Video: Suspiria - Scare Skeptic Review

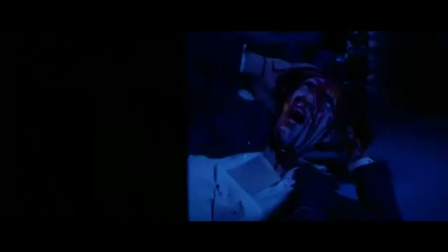[16:59]
The action is fast, unexpected, and brutal as hell as the imagery leaves a lasting impression, which makes for some solid scares.
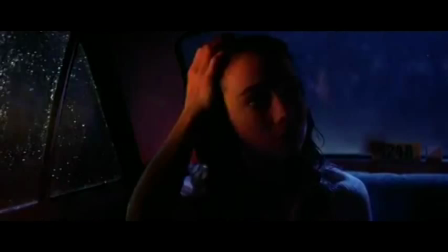[17:05]
One word that comes to mind when I think of this film is creative. The situations, the character archetypes, the deaths are all handled with care and finesse.
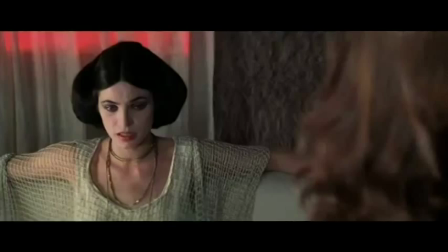[17:13]
As strange as the movie got sometimes, I was left wondering the possibilities. Imagine other death scenes and strange, dreamy sequences. In my opinion, this film could have gone on longer and taken advantage of the creative drive, especially since the plot was very meh.
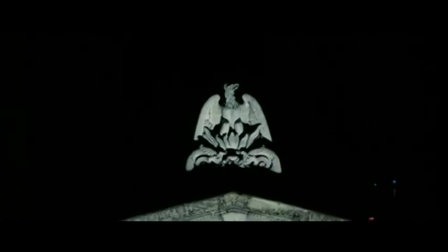[17:27]
Too many questions are left unanswered, especially the nature of the coven and what the witch was capable of when we saw her animate a gargoyle, reanimate a dead girl, and turn invisible. But when seeking scares, plot's not the most important thing. Not as much, at least, as the moment-to-moments. Supposedly, this is the first of a trilogy of movies, also directed by Dario Argento.
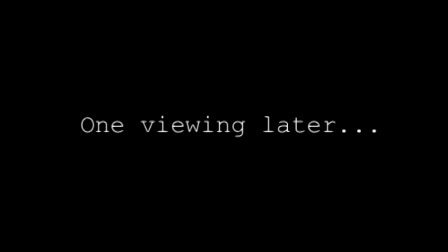[17:48]
The sequel's called Inferno and Mother of Tears, so maybe they have something to offer. Or not. Moving on, here are the pros, the cons, and the scares that worked.
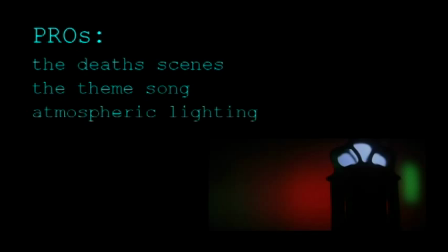[17:59]
As for the pros, the build-up to each death scene, handled with aesthetic care, good pacing, and good payoff. The fairy tale ominous theme, at least to say, unique and strange.
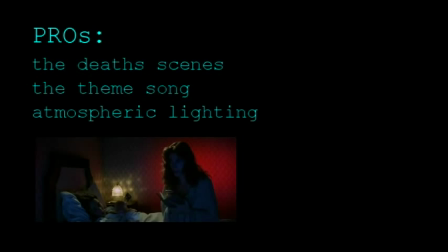[18:09]
The Poe-esque color lighting, which felt very theatrical, atmospheric, and overall very memorable.
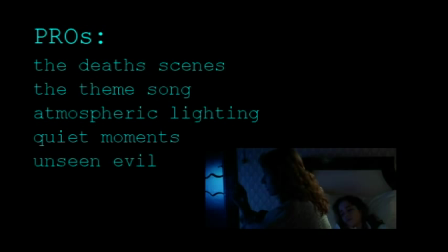[18:16]
The quiet moments effectively used and sparingly. A feeling of evil presence always there, but not clear, but always subtle, allows for the imagination to be exercised.
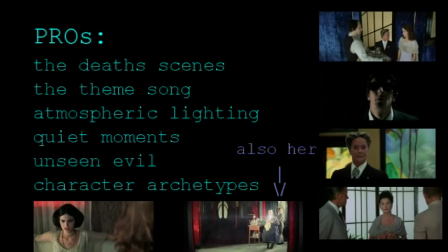[18:25]
Character archetypes like the Romanian, Blind Man, Nazi Roman, Madam, and the Emo Girl.
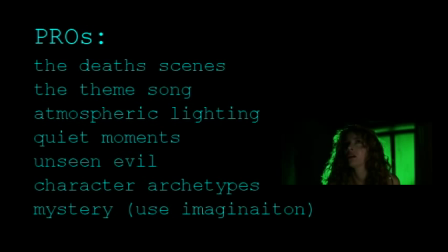[18:31]
The mystery build-up, a sense of impending doom and imprisonment without it being clear, only suggestive. A couple potential individual stories, following the footsteps, hurting students, witches, murder mystery, chef, cooks, students, whatever.
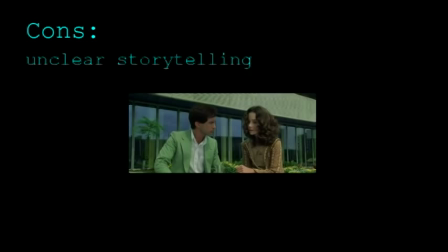[18:45]
All good. And then the inevitable cons.
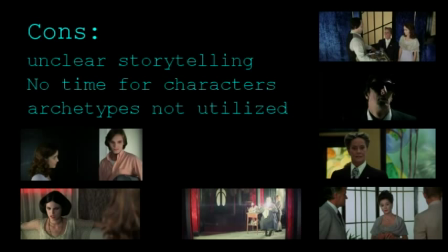[18:48]
The story details were not clear until there was a lot of exposition, not enough time with characters to remember them,
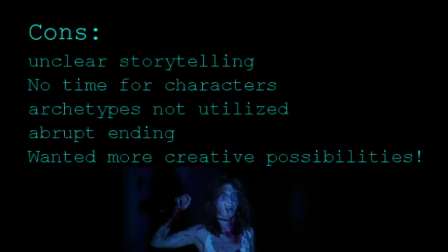[18:54]
not all character types were fleshed out or utilized, goofy abrupt ending, wanting to see more creative possibilities while there was still mystery,
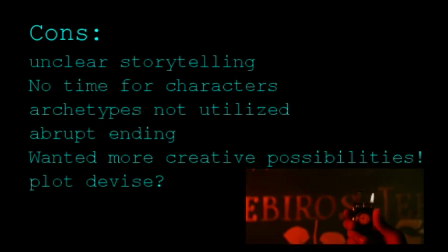[19:01]
before a sequel when mystery is already answered, missed plot device opportunity, and a lame confrontation. And the part that matters most, the scares. Number 1, the first death scene. Again, striking, well-paced, colorful, and cringing. Second, the gargoyle scene.
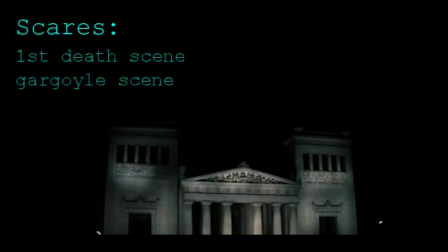[19:21]
An old suggestive technique that implies more than tells, allowing your imagination to actually have fun and imagine.
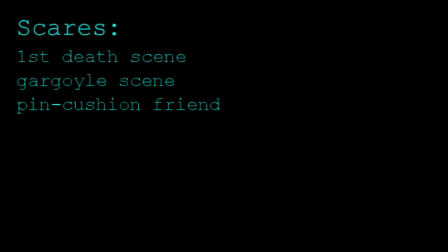[19:29]
The pincushion friend. Just imagine that coming out of your closet in the middle of the night. Enough said. And overall, the unsettling pace throughout the entire movie, to which a mix of the lighting and musical score, I believe, really added to the rhythm, making the entire experience feel like a bad dream. Either way, I recommend this movie to those who want a surreal, terrifying experience. And a weird one at that. Note to self. Be nice to the music guy and the lighting guy. Next time we'll take it one of the most terrifying things to come out of Hollywood. The remake.
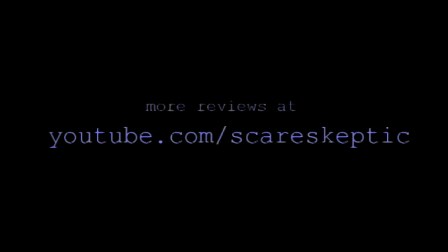[20:01] Magic is everywhere.